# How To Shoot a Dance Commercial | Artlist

Hey everybody, this is Duran from Artlist and welcome back to our channel. In today's video we are going to talk about how you guys can shoot and plan a video while working with choreography. Let's jump in.
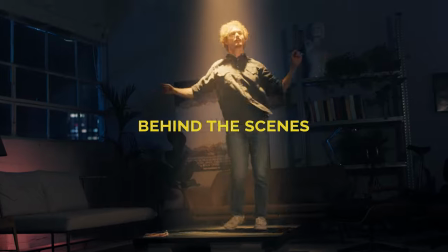If you haven't seen our dance commercial yet, I suggest you pause this video and check it out. Link is in the description below. Also, don't forget to like this video and subscribe to our YouTube channel to get more awesome content like this. and you better stick around because we have a sweet giveaway waiting for you in the end of the video. First step is references.
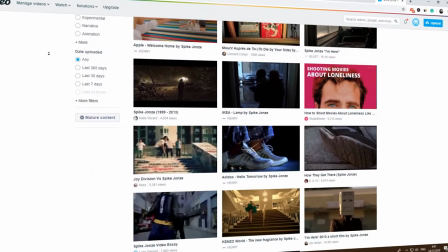(0:44)
Start by searching the web for different commercials or videos shot with dance choreography and choose the style you like. There are many styles and options out there, so make sure you choose the right style for you.
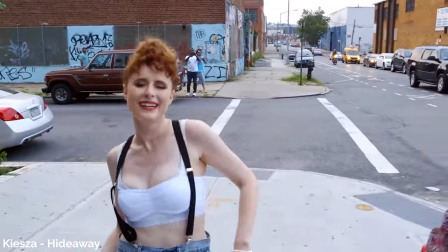(0:57)
You can make it a one-shot or just separate it into cuts and takes throughout the video.
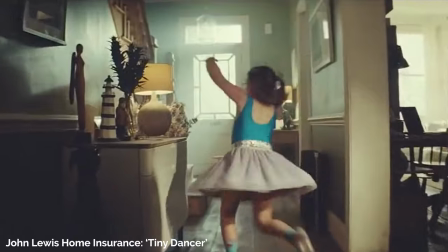next step will be choosing a song you're working on a dance video so you'll have to choose music before you start working with the dancer check out artless to find amazing music for your videos we're also adding new music on a daily basis link is in the description below third step will be
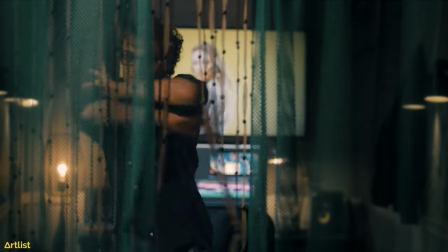(1:28)
frame blocking if you decided you're going to shoot on several locations try to
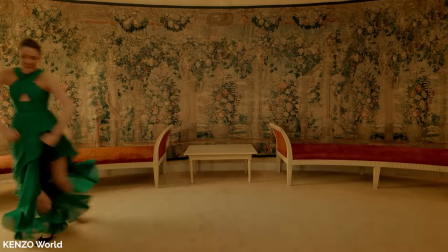(1:32)
figure out beforehand in which part of the songs your dancer will move between them
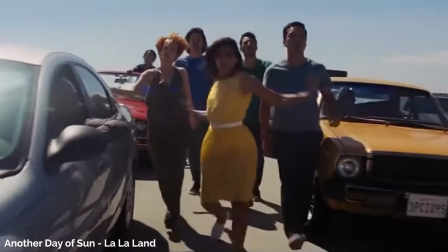(1:39)
You can do it with a simple cut, an in-camera transition like a wood pan or just make your dancer step in and out of the frame. Fourth step, action points. Now that you have your song and you have your frame blocking, it's time to plan out your shots. Listen to the song and try to find the action points. These are parts where the song is changing in tempo, instruments or vocals.
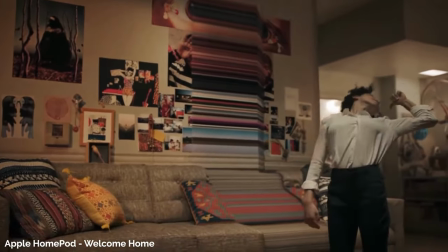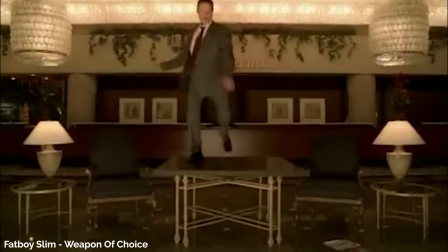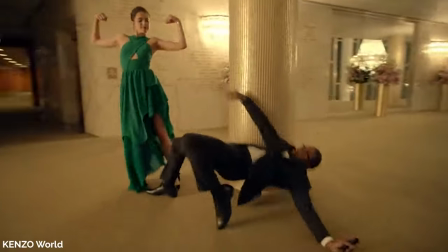Think about the actions or dance moves you want your dancer to perform in these specific moments.
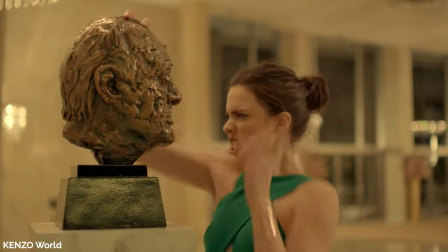(2:27)
Use the different rooms, structures, items or furnitures you have available on set to enhance the geography.
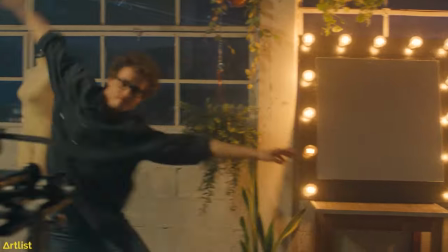(2:35)
Play around with the environment to really bring everything to life. It's recommended to do this process with your dancer. They can give you a lot of input which will improve the end result. Next step. Rehearsals, rehearsals, and yes, more rehearsals.
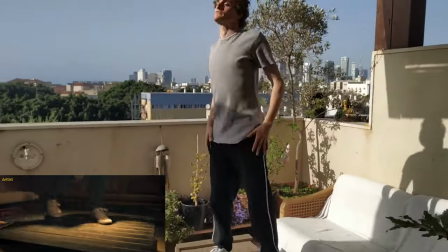(2:57)
Take the time to sit down with your dancer and communicate your vision. Talk about the general feeling you want to convey with your video. Talk about the energy, the mood, the pace. Go over the marks and actions you've planned and start building and rehearsing together.
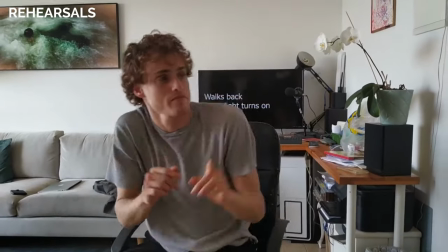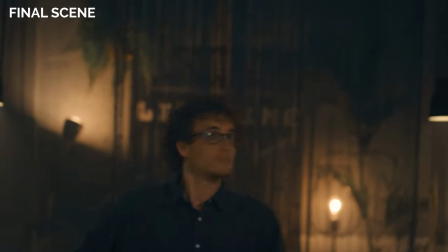And here's some extra tips in case everything we've told you by now wasn't enough.
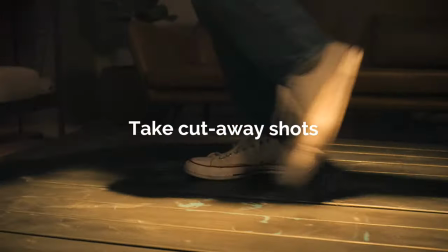(3:31)
Take those extra cutaway shots to get more flexibility in the editing room.
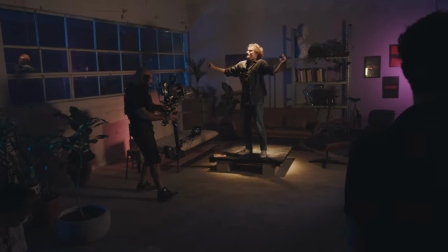(3:36)
You never know when you'll have to cut away from your main shot. A good creator is always flexible. Try to be open for changes and listen to your dancer and fellow creators to get the best results when things don't go as planned.
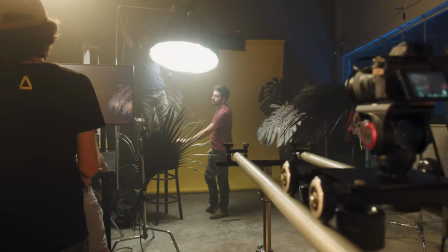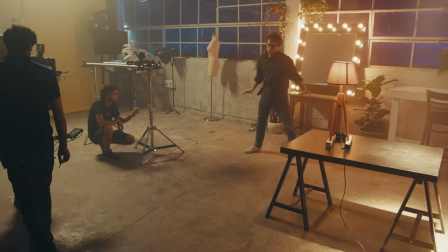So I hope this video helped you out.